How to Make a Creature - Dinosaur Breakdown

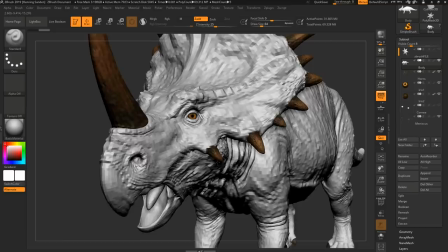(4:13)
This is all just maps. Yeah, all that stuff is icing on the cake. And honestly, you don't want to do that by hand.
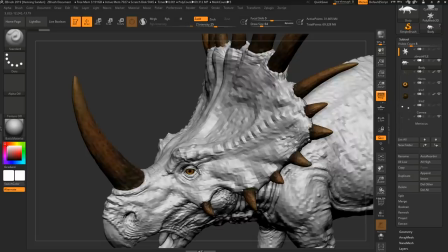(4:20)
The mid-frequency stuff, yes. But all the scales, all the tiny stuff around the eyes and on the horns and that kind of stuff.
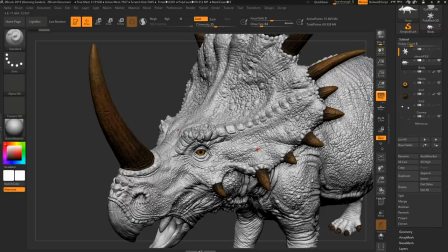(4:28)
You don't want to do that by hand because you're going to be spending four months just doing one dinosaur, basically.
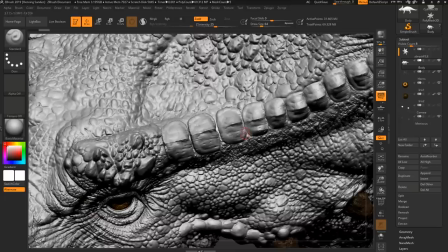(4:34)
And particularly if somebody asks you, hey, can you change the frequency? You're going like, no. Oh, shit. That is impossible, because then I've got to do everything by hand again.
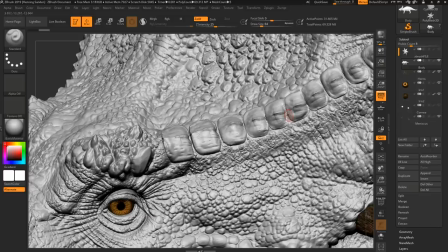(4:41)
So if you would maybe sculpt, it's like this kind of stuff.
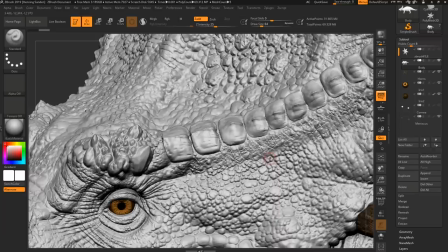(4:43)
I'm not entirely sure how Damien did this, but this could be maybe an alpha as a base, and then sculpt it up, or maybe it's like a VDM brush, or something like that.
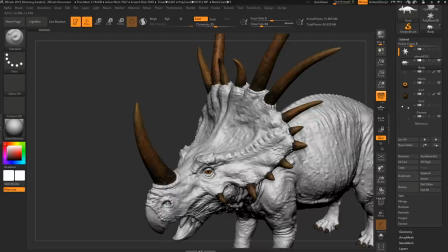(4:52)
It kind of looks like it could be an alpha. Yeah, exactly. But this is like the smallest stuff I would sculpt by hand.
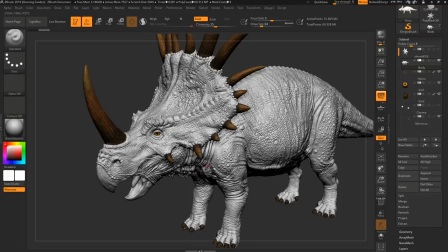(4:58)
Yeah, what you could do is you could have maybe an alpha to drag out the base, and then go in and sculpt on top of it to sort of emphasize it a little bit. Yeah, that's a really good way of doing it, because otherwise you you might have everything might have the same depth of it yeah but if you go in here
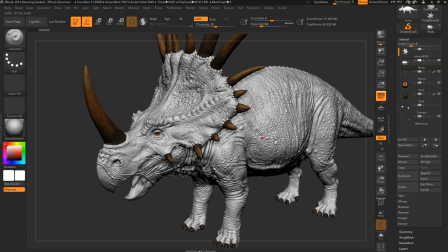(5:12)
and you start sculpting it properly then you could you could take like a more tileable pattern and really break it up with different levels of depth yeah you can see that right here that it's actually you have all this detail that's around here um pretty much the same frequency uh but
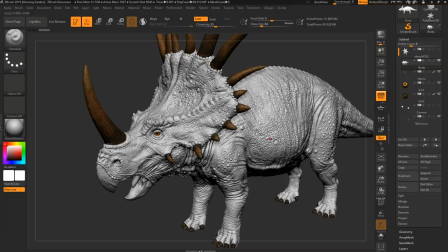(5:26)
then right here you know there's there's just one bump there one bump there and one bump there that adds that actually adds variation and helps break it up so it's a lot easier for your eye to focus the same thing with these bigger bulges here it just breaks up the detail nicely you like
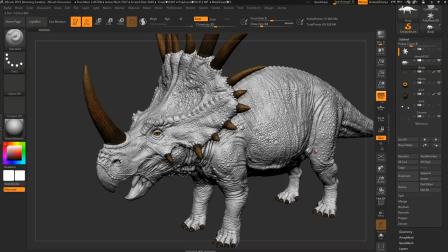(5:41)
look at the frequency here it's a little smoother there surrounded by the bigger bumps yeah it's really important that you you put some hierarchy in your in your frequency yeah sure everything still needs coverage because otherwise it's gonna look completely smooth but it's really important that you you
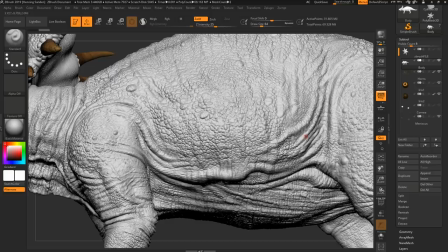(5:57)
directing the viewer where you want to look for instance on these folds here there's less of the of like the scaly stuff yeah Of like the crocodile skin. Yeah, you couldn't have that with that kind of skin. Because the way that it droops immediately gives off the feeling that this is a soft tissue that's very sort of malleable.
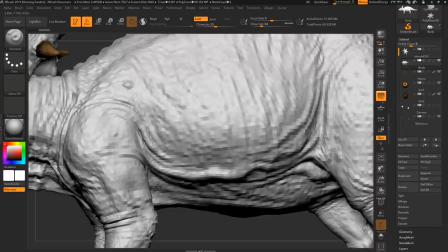(6:17)
So you wouldn't have it be stiff with scales on top, probably. No, exactly. One thing as well, which I think is interesting here.
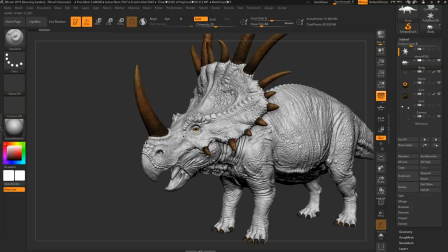(6:24)
This is a question we've had a lot, particularly when we've been teaching character modeling, is what parts should be in the same mesh and what parts should be separate? it and that's a really good question because you know if you're doing a dinosaur like this or a dragon or whatever it might be
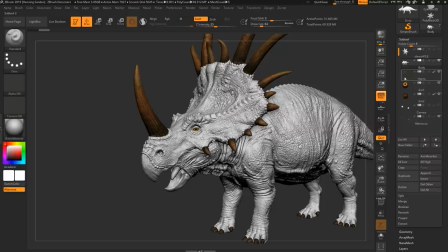(6:38)
yeah should you should this these spikes be connected to the body yeah shouldn't they and it's actually like you'd be surprised how often we get this question but
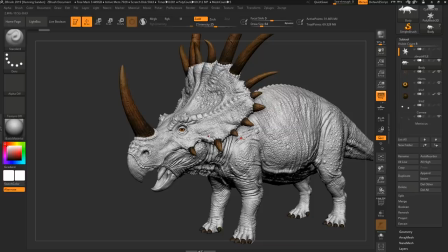(6:45)
it's i think it's just one of those fundamental questions where you it's just hard to figure out in the beginning like if you're doing shoes do i make the laces part of the shoe and the answer we always give people is if it's separate in real life then separate it in your mesh
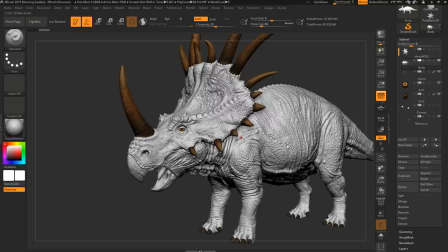(7:00)
there are instances where you can attach it like like on this dinosaur for example the tongue is part of the mesh but maybe for some
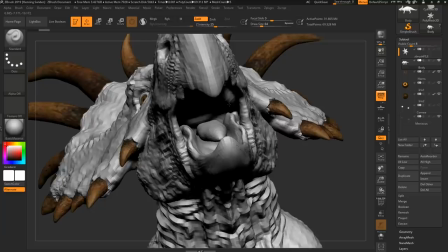(7:08)
reason in some cases you could have the tongue be a separated mesh for example exactly look at this beautiful time at least i think it's
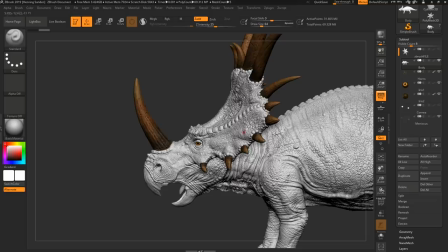(7:14)
part of the the same mesh yeah i think it is yeah it is but this is also this is also where it gets tricky because yes if it's
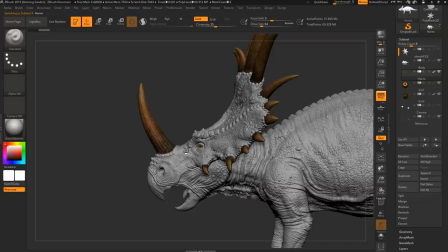(7:21)
a part of the same mesh keep it the same but here it's separate yeah and why is that because technically i guess you
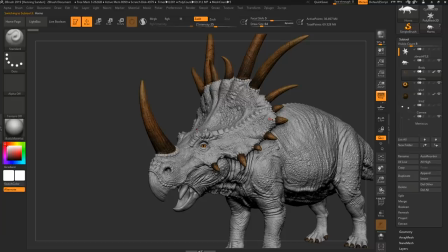(7:27)
know it is connected because it grows out of it yeah exactly it's still a part of the skeleton with this yeah but honestly one of the reasons you would do
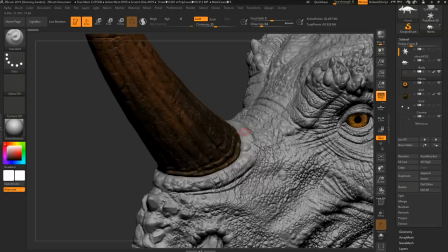(7:34)
this is because it's significantly easier and in this case you see you have this like lip around it you have like a clear separation point if this here was was just in one flush mesh yeah i would keep it as the same one like some kind of dragon designs you have this or
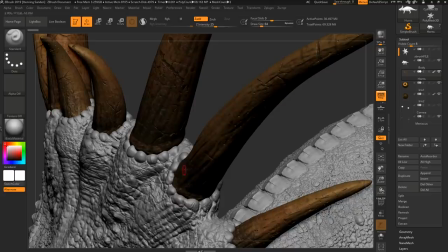(7:50)
it's there isn't any flesh it's just bone sticking out then it would keep in the same one but when there is like a clear separation element like this yeah you see this as a blessing now you could you could argue that like down by the beak i guess it's a beak yeah i
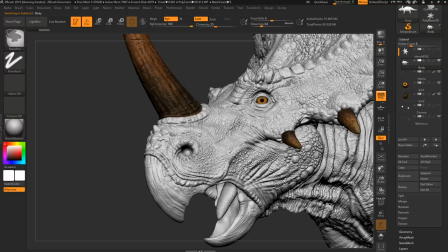(8:03)
think um you could say okay maybe that lip there if that was a little more pronounced you could maybe have the beak be separate but because it also deforms the mouth keeping it as one mesh might be better in this instance yeah exactly so this is this is based on more personal preference
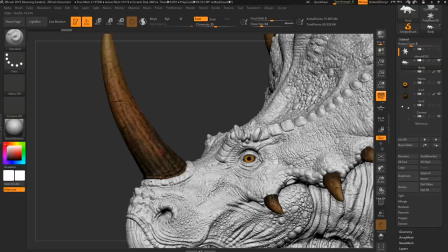(8:21)
what do you want to do i find this kind of stuff to be yeah i'm really happy whenever i can separate this kind of stuff out because this
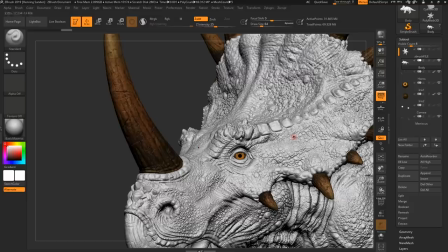(8:28)
stuff here can honestly be a real pinning on us to do when it comes to like topology and uv's and stretching and yeah any anytime
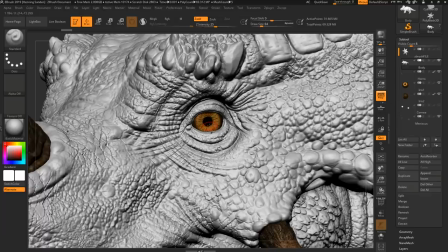(8:35)
you have stuff that protrudes or if it's like maybe it's the eye or something you wouldn't you wouldn't have the eye and the eyeball be part of the same mesh
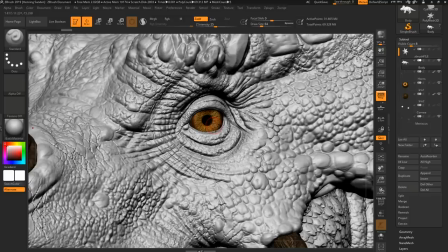(8:43)
like ever no even though technically in the body you know everything's connected but it's just those places like Henning pointed out where you
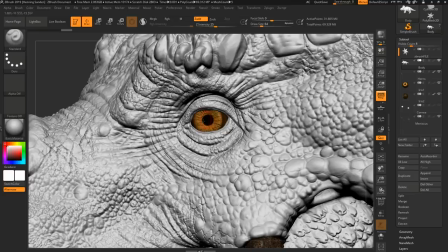(8:50)
have like a very clear defined border that separates two two objects uh you would probably separate that out yeah particularly here if this needs to move
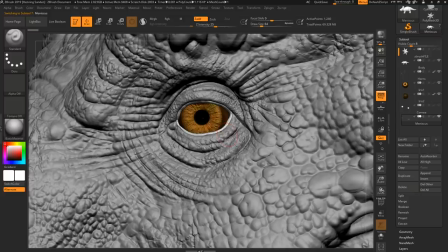(8:59)
like you know the eye needs to move you can't do this as one piece even though like technically it is connected yeah we also have a meniscus here as well this is uh this is an area which particularly game developers went crazy over a few
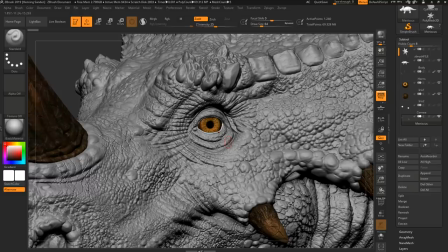(9:13)
years ago it was all the rage all game characters like three or four years ago always looked like they were crying, like all the time, because for some reason game devs suddenly discovered this, there's no shit on game devs, but it's just kind of a funny observation
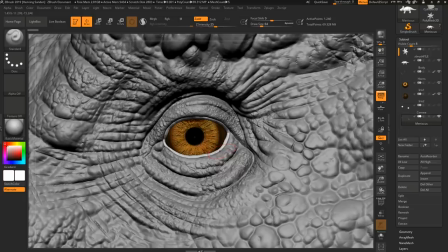(9:27)
So what this is going to be used for is you are going to make this into like a glass shader or liquid shader so that it looks like you have like a it's like a wet line around it, and without this it looks really weird and with it it looks really awesome Yeah, it just helps to settle the eye in the,
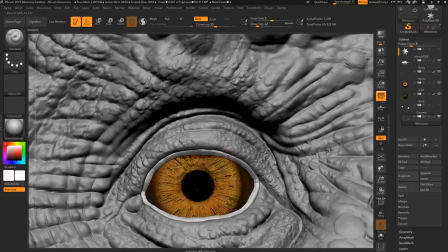(9:43)
you know, in the eyeball or the eyeball in the eye. And one thing I like here is that it's a bit wobbly and keeping it wobbly means it looks more like liquid and not just like a sharp
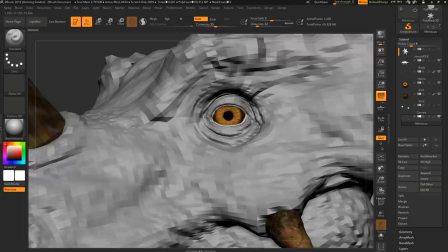(9:57)
milled thing from metal steel mill or something
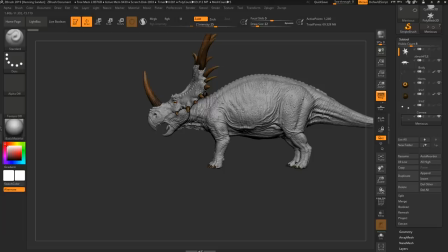(10:02)
so you can see all these wrinkles going down here as well all sculpted by hand yeah and with stuff like this you have a good clean topology it enables you to sculpt a lot more easily and then you know with nice um sort of secondary forms or mid-frequency it's very easy for
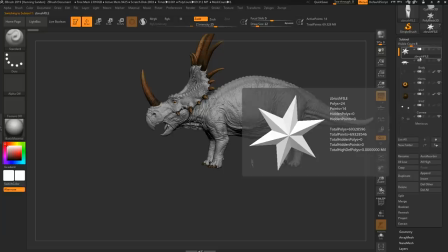(10:21)
you to then add the high frequency details on top yeah exactly and a little tip for you from damien is that you put a star on top and you hide it and you name it whatever its name because otherwise if you delete this one and you save it as a tool yeah then
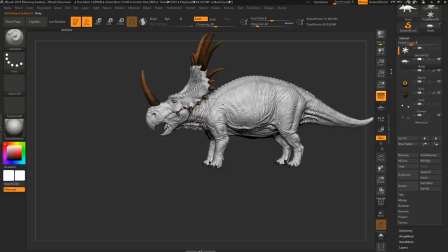(10:35)
the top one here top sub tool is going to have the name of the saved file which is quite annoying yeah exactly i prefer i prefer to
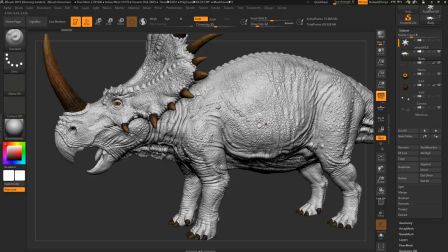(10:41)
save as tools and then you know you've got to rename it all the time yeah slight little tip for you one thing here which you notice as well is you might have been screaming at the screen being like why aren't you acknowledging the high frequency details and uh we're gonna do that now so
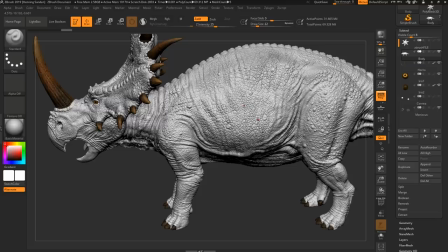(10:56)
high frequency details like this is super important for the overall realism we keep it's almost like we keep shitting on high frequency details because we keep talking about oh you know you need to focus on the fundamentals first the gesture and silhouette the mid-frequency and all that yes but once
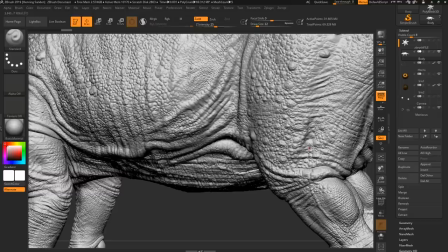(11:12)
that's done now you just have to focus on the high frequency and honestly high frequency detail is not that hard no and like and that's not like
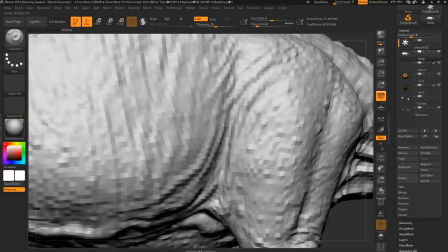(11:21)
to be arrogant or anything it's more like the better you do your job on the first and secondary forms the easier the tertiary like the high
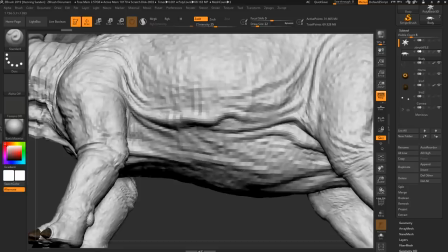(11:30)
frequency will be yeah obviously it depends on the maps and the alphas that you're using and that can make the result better but it's really it's like
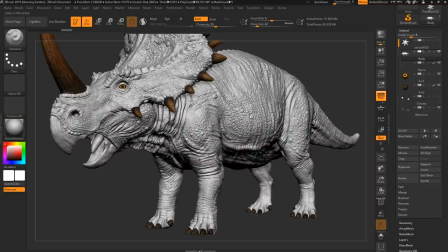(11:39)
the the cream on top yeah that's the high frequency stage and i you know we don't talk about it that often just because
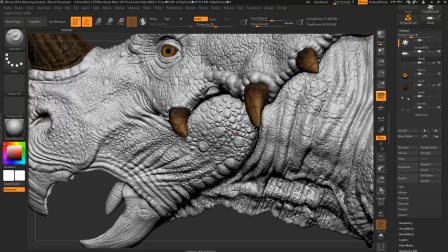(11:47)
especially in the beginning this is what it's very easy for your eye to latch onto and you think this is what makes a good sculpt good where in reality it
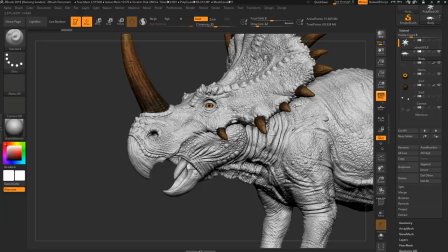(11:56)
just enhances what's underneath it yeah exactly so like words that are like cream on top turns out cream is also pretty important whatever it is you're doing and delicious
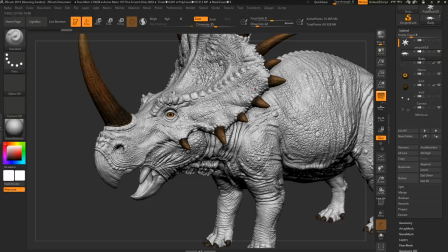(12:03)
so it's not to say it's not important because it is if you have this sculpt without all any of this high frequency it's gonna look stylized yeah it's gonna look like a kid's toy but when you when you have all these these high frequency bits here along with the
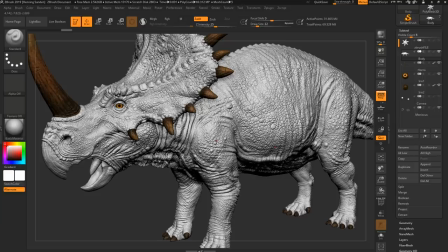(12:19)
the low and the mid frequency yeah then it's really going to shine like all three sort of like uh low mid and high frequency details all of them